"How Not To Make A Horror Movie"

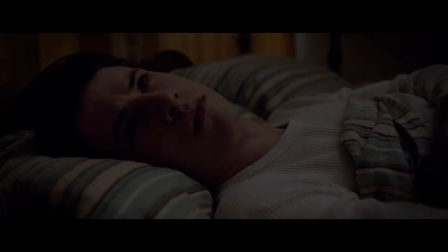(8:14)
Here, it's thrown about willy-nilly as if the filmmakers thought it'd be an adequate
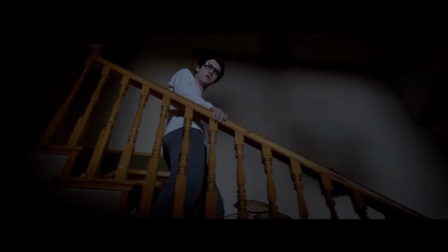(8:18)
substitute for actually putting in the effort and required build-up to scare the viewer.
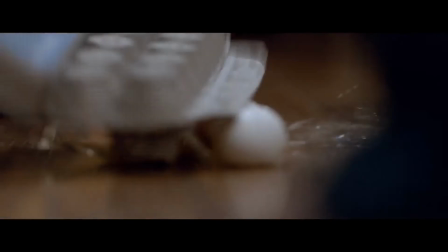(8:24)
Like, do we really need a jump scare used in place as a transition with someone dropping eggs on the floor?
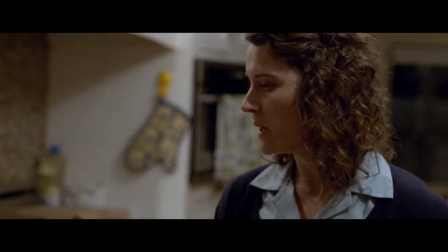(8:30)
On paper, it might have seemed like a smart idea.
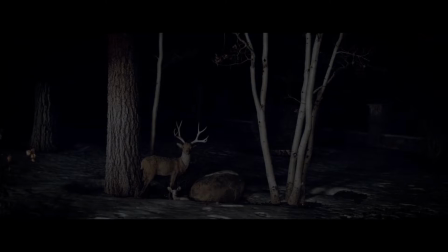(8:33)
In practice, it comes across as cheap and teaches us the viewer to brace for the next unearned nonsensical jump,
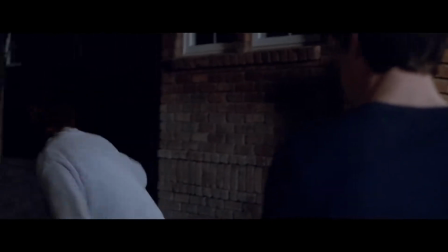(8:40)
which actually just turns out to be something completely innocent and harmless anyway.
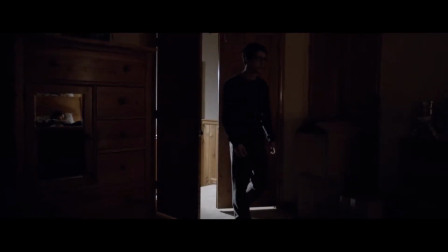(8:44)
A well-deserved jump scare with the correct build-up and atmosphere is the equivalent to being told a scary story around a campfire at night,
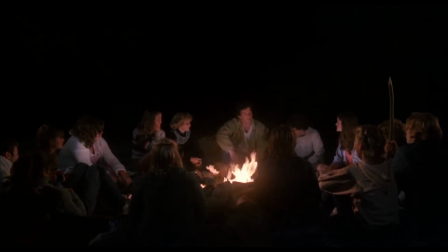(8:53)
which has you well and truly shitting bricks way after the story is done being told.
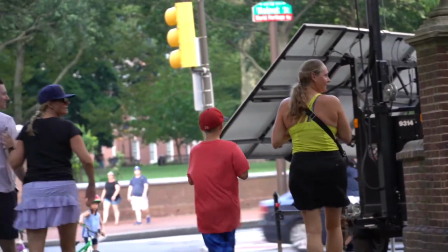(8:58)
And a bad jump scare is the equivalent to your friend jumping out of a bush and going boo, startling you for like 1.2 seconds and then it's done.
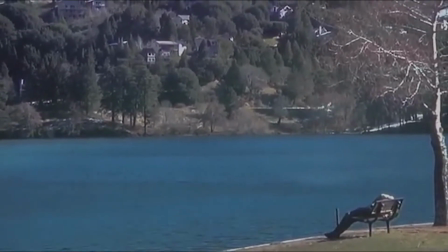(9:07)
Sure, there's a time and a place for the friend jumping out of the bush scare,
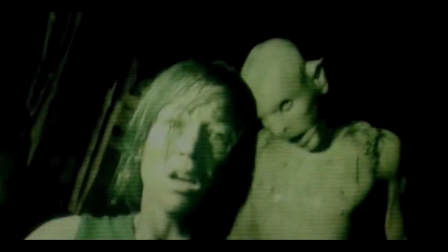(9:11)
but if it was to happen every time you walked past a bush, you'd get over the novelty of it pretty quick.
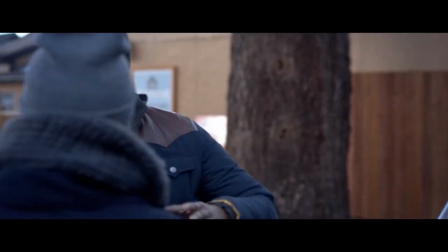(9:17)
It's a poorly done cliche, and unfortunately, that's probably the best way to describe this movie.
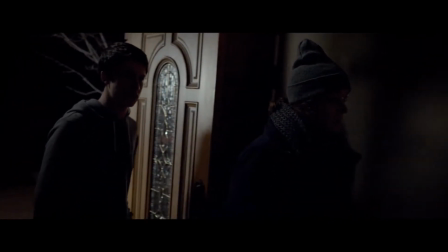(9:23)
A poorly done cliche. It's a blend of things from a bunch of the most financially successful horror movies of the past decade or so,
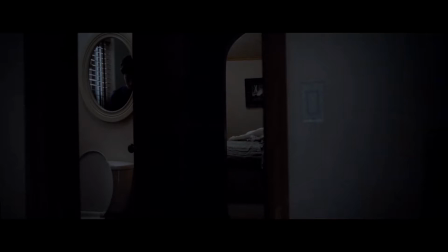(9:30)
kind of just mashed together in hopes of that's all it's going to take to make a good horror movie.
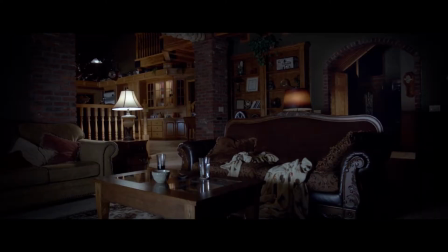(9:36)
A creepy old woman, a big empty house, items moving in unexplained ways, people appearing behind characters and then disappearing, and the big bad scary guy. It's not a problematic thing that this movie uses previously used concepts. They're a tried and true way of getting scares out of people.
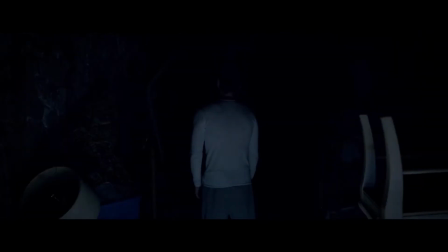(9:53)
They obviously work, if done right.
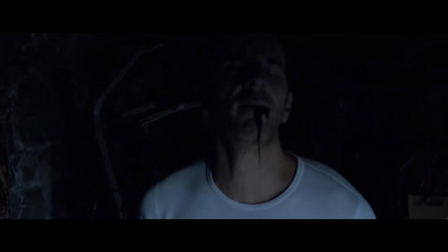(9:57)
To put it bluntly, the horror aspects of this movie just come across as a dysfunctional, disjointed mess.
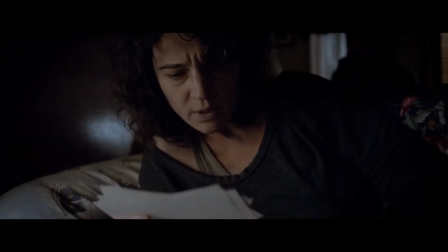(10:03)
And why is that? Well, there's the poorly done aforementioned jump scares which contribute, the characters not acting like real people,
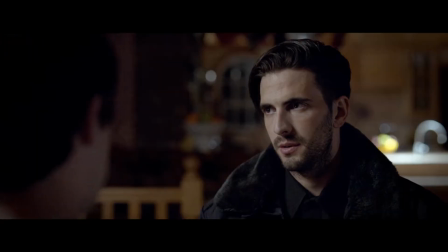(10:12)
when certain things could easily be avoided if they just communicate properly,
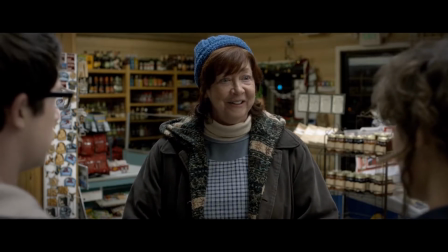(10:16)
and also the fact that there's a lot of stuff which just doesn't make sense to the viewer. Obviously a horror movie doesn't need to explain everything to the viewer for it to be effective. Sometimes the most terrifying thing can be the fear of the unknown.
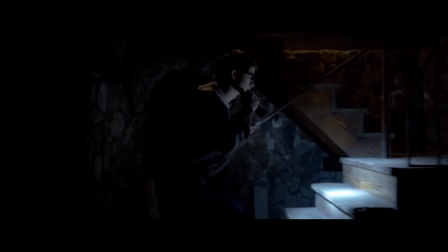(10:30)
But this movie does weird things which seem like they might have some sort of connection to the core plot,
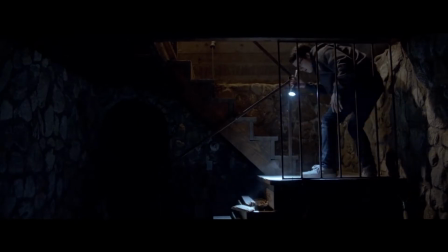(10:36)
but when the moment is said and done, you're left wondering what was even the point in that.
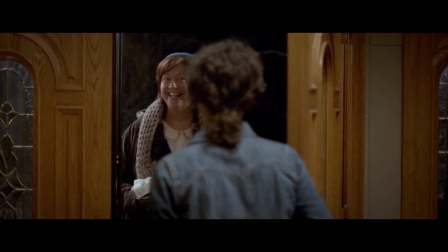(10:41)
There's a reoccurring older woman who seems to be suffering from some sort of mental condition.
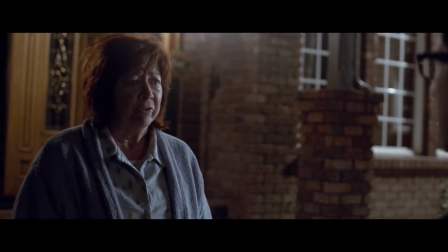(10:46)
She's relegated to popping up from time to time and serving as a cheap jump scare to remind the viewer we're supposed to be watching a horror movie.
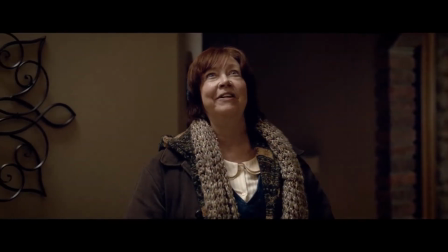(10:53)
The way in which she appears and the things that she says leads you to believe that
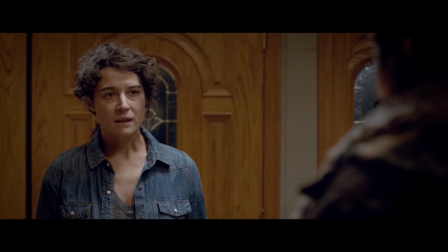(10:58)
she may have something to do with all of the strange happenings the family are having to deal with.
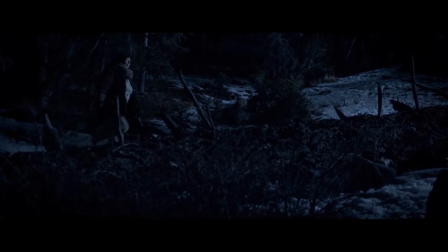(11:03)
But no. She appears right before the antagonist meets his grisly demise, and at this point you might be thinking, okay,
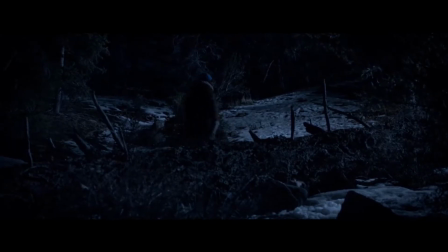(11:11)
now we're gonna see how she's actually connected to all of this, and then she just wanders off further into the woods before he is ultimately killed by somebody else.
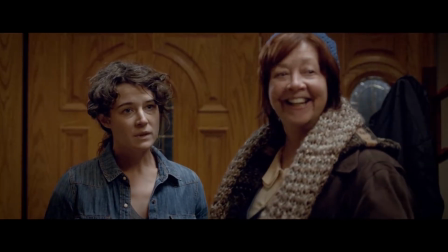(11:19)
There's more time and effort spent towards this old lady than there is towards the actual villain, who also doesn't make any sense by the way.
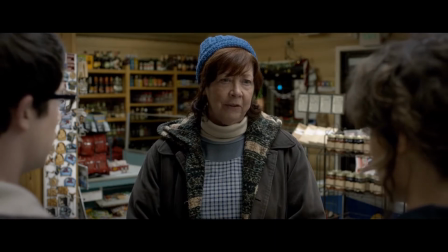(11:27)
There's no point to this character. You'll think she's connected to it in some form or another.
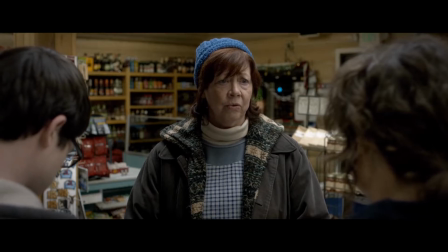(11:32)
Maybe something to do with her deceased husband who keeps getting brought up. But nope, nothing.
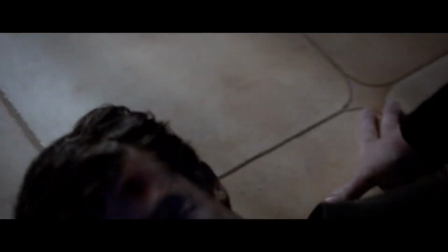(11:37)
Nil. That leads me to the real villain. The big bad, if you will. Yep, that blurry mess.
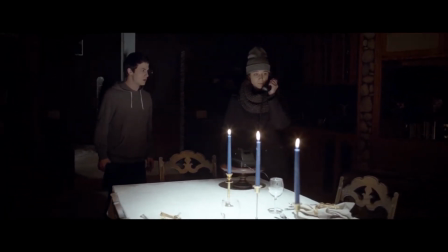(11:43)
Over the course of the movie, strange things are happening around the house. Things are being moved, phones are going missing, etc.
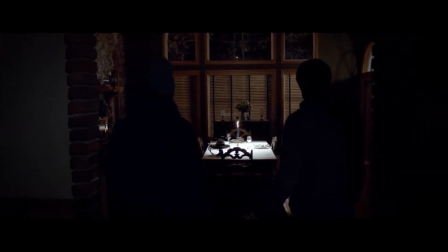(11:51)
Giving off the vibe of it possibly being a paranormal incident, especially with the inclusion of the old woman.
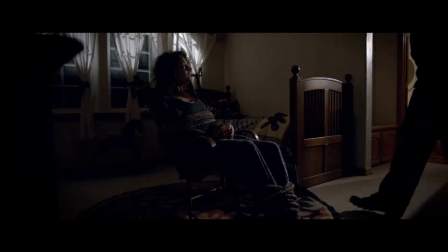(11:57)
Ghost movies love old women for some reason. Well, it turns out, all of these weird occurrences are happening because of this big guy.
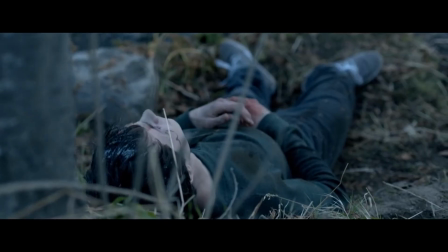(12:04)
Evil Boots, as the Wikipedia page calls him. Because the only part of him we see in focus is his boots, I guess. I dunno at this point. Eventually, he decides he's had enough, and then he kills everybody.
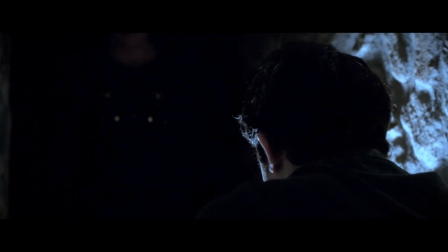(12:16)
But that raises more questions than it answers. Why'd Big Man mess with them so long before killing them.
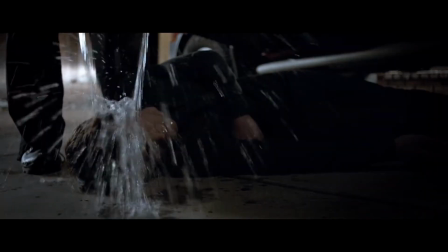(12:22)
And in fact, why is he killing them?